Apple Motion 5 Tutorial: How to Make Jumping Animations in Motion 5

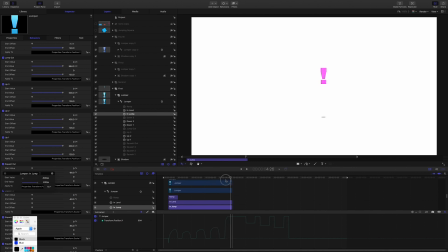(20:47)
This one here, it happens very fast. Right. Also, you can see that for each of the, where's the squash?
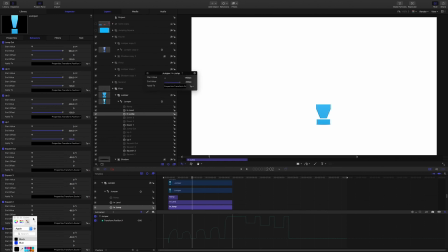(21:03)
For each of the squash behaviors, the value is increasing. The last one here is minus 90. So just to try and sell the idea that each jump is gaining more strength, more momentum,
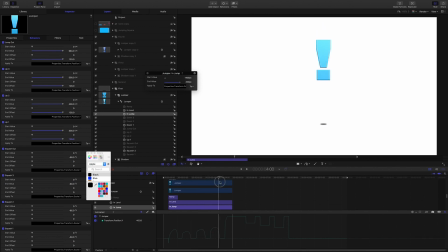(21:23)
to jump it out. These last two here, if you can see, they're kind of jumping in on an angle. We get that just by, I showed you before, the anchor point is set down here and in the middle,
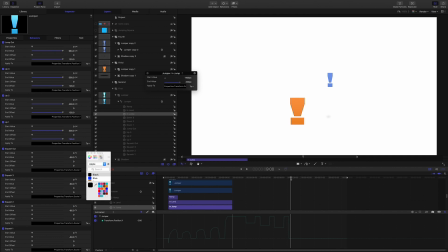(21:43)
but if you just set it a little bit to either side, then it's going to push the animation out to the side as it jumps in. But you can't do it too much, otherwise it will kind of fling the object off the canvas. Okay, now the shadows.
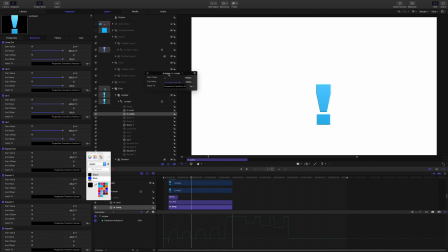(22:04)
When I said before that I only keyframed, that the only place keyframing might be better would be the ramp to scale it in, actually that was incorrect, because I have, let's find the shadow.
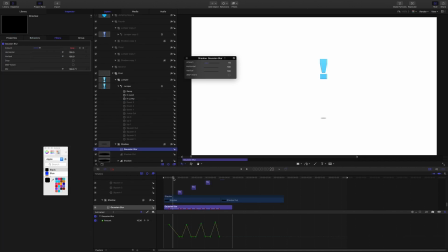(22:19)
The blur, the Gaussian blur, I have keyframed that, if you can see up here. I have it at 10% when it's landing,
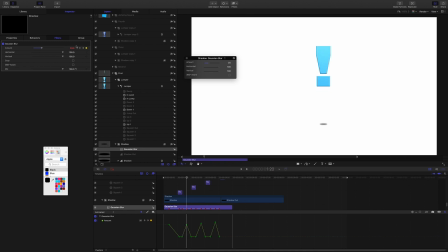(22:34)
and as it reaches the peak of the jump, it's going to 20, and then coming back to 10. So we're setting keyframes to hold it at 10 until it jumps again, and then for the higher jump, a little bit more,
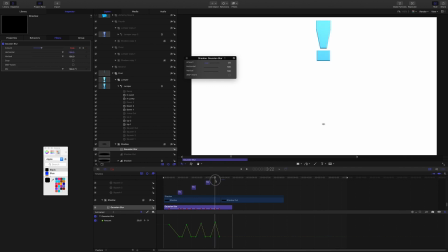(22:52)
back to 10. For the next higher jump, a little bit more, just to try and again sell the animation a little bit more. And the shadow animating out here,
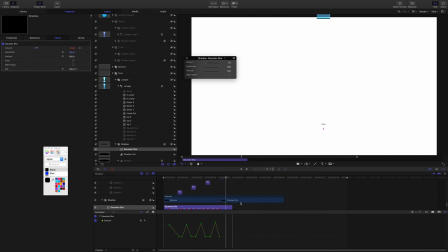(23:12)
you can see that actually it's another circle altogether. That's why before I put the Gaussian blur on the group, so that every shadow we put in there will be influenced by the blur.
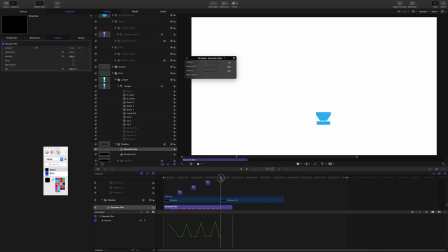(23:25)
Here, the first shadow finishes right here in the timeline, and the next shadow takes over. So the next shadow is just, it's not the link is not there. I took the link off and I just ramped the scale, not the width.
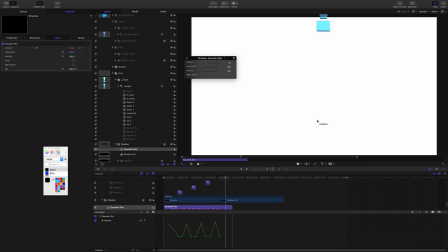(23:45)
I ramped the scale to hit 0 as the shape goes out. The reason for that is when the width, with the shadow that we linked with the width, when the width hits 0, it kind of squashes up and it just doesn't look right.
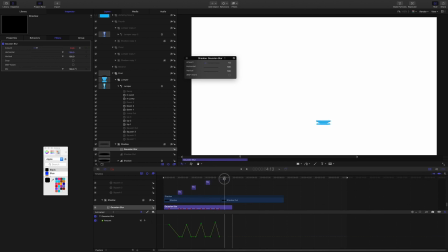(24:05)
So far my workaround for that, until I find a better solution, my workaround is just to have another shape take over. You see they're swapping over here when the shape is landed, so
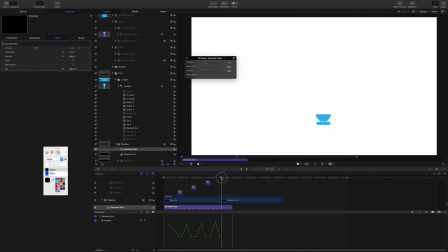(24:20)
one comes in, or one goes out, the other one sneaks in, and then I think the animation sells okay. So the shadow at the very beginning,
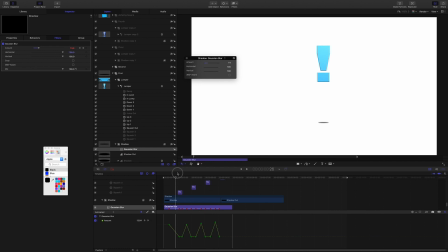(24:33)
all that's happening here is that I have, did I keyframe again? Either keyframe or ramp, just control the movement from about where, you can see it just comes in here.
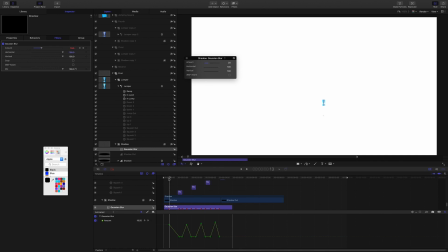(24:52)
I've just animated the scale and the position. Let's grab that shadow in.
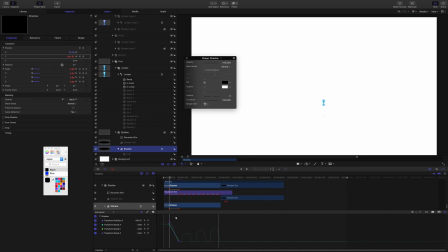(25:05)
Okay, in properties, right, you can see the Y position. Okay, I have used keyframes here, but here you could do them with ramp. That's fine. behaviors are a good substitute here. So you can see it's the scale and the position.
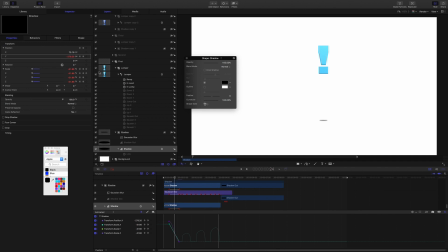(25:23)
It's just, let's see, if I was to just reset the scale. Okay, there you go. So it's just moving back and forward a little bit. And yeah, that's that.
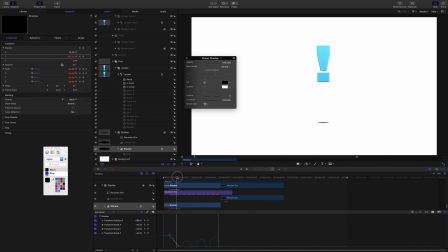(25:43)
So it scales up to its size and just moves slightly up and down the y-axis to kind of sell the idea that it's following the object jumping in. So that's about it. I'm sure that from here you will
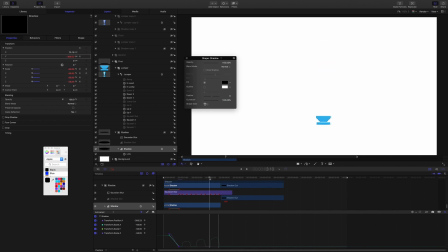(26:03)
do lots of different things, and if you would like to, please share what you do with this.
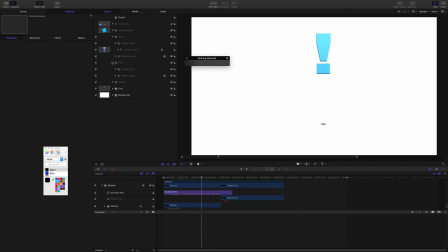(26:09)
I'd be really interested to see. I'll just finish by showing you a couple of other things that I've done with it.
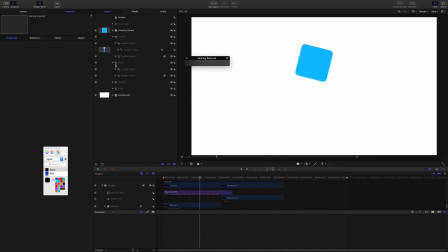(26:25)
Right, so I've used the same behaviors with this flat square shape.
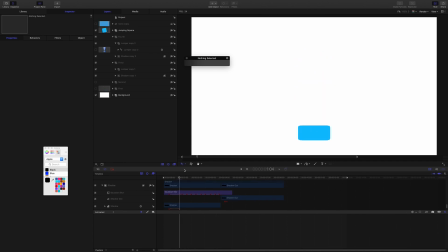(26:40)
And I've added the rotation there as well. Just trying to work out an idea that I have in my head. And
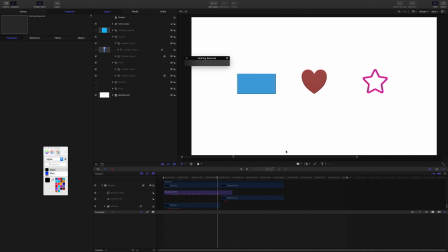(26:55)
this little project here, this is kind of the whole point of, I have something in mind for these. This is the whole point, that I wanted to find a good way to make objects jump. I've added an overshoot to the end, just to give it that bounce.
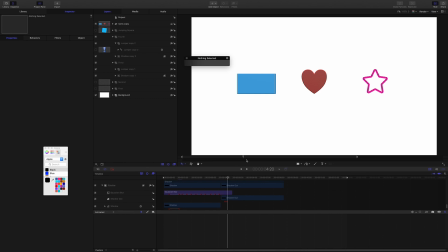(27:15)
Okay, there you go. Sorry, it ended up being quite a long guide, but if you're stuck around and you're still watching, thanks, I really appreciate it. I hope that you learned something useful here. And as I said before, you can take...
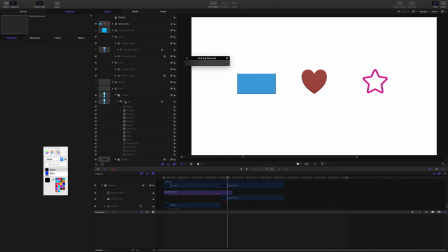(27:28)
Okay, one more thing to finish on. Note that we were using a text object
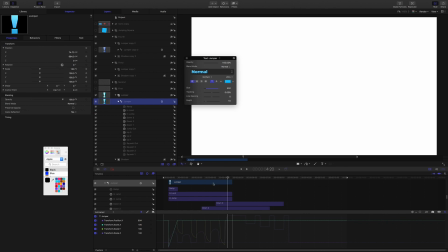(27:37)
for the item, and naturally, being a text object, you could run all of these through sequence text and it will work.
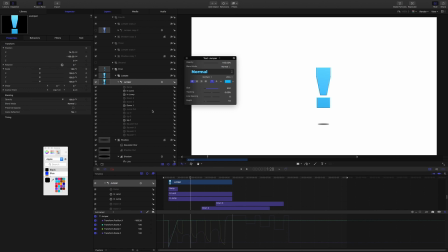(27:54)
The reason I didn't do it here is because, now I don't know why, but the shadow will not link properly if it's through sequence text. So I'm trying to find out why. It might just be a lack of knowledge, or it might just be the way things are. If you know, please give me a shout.
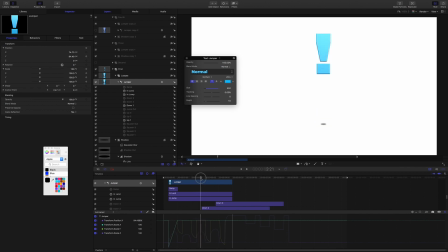(28:16)
So with titles, with text, if you run these behaviors through sequence text, you get a pretty good result. I posted a test project, the results of that, on the channel. It's called Jumping Titles, if you want to go and check it out. Okay, so that's that. Again, thanks for watching. I hope that this has been useful.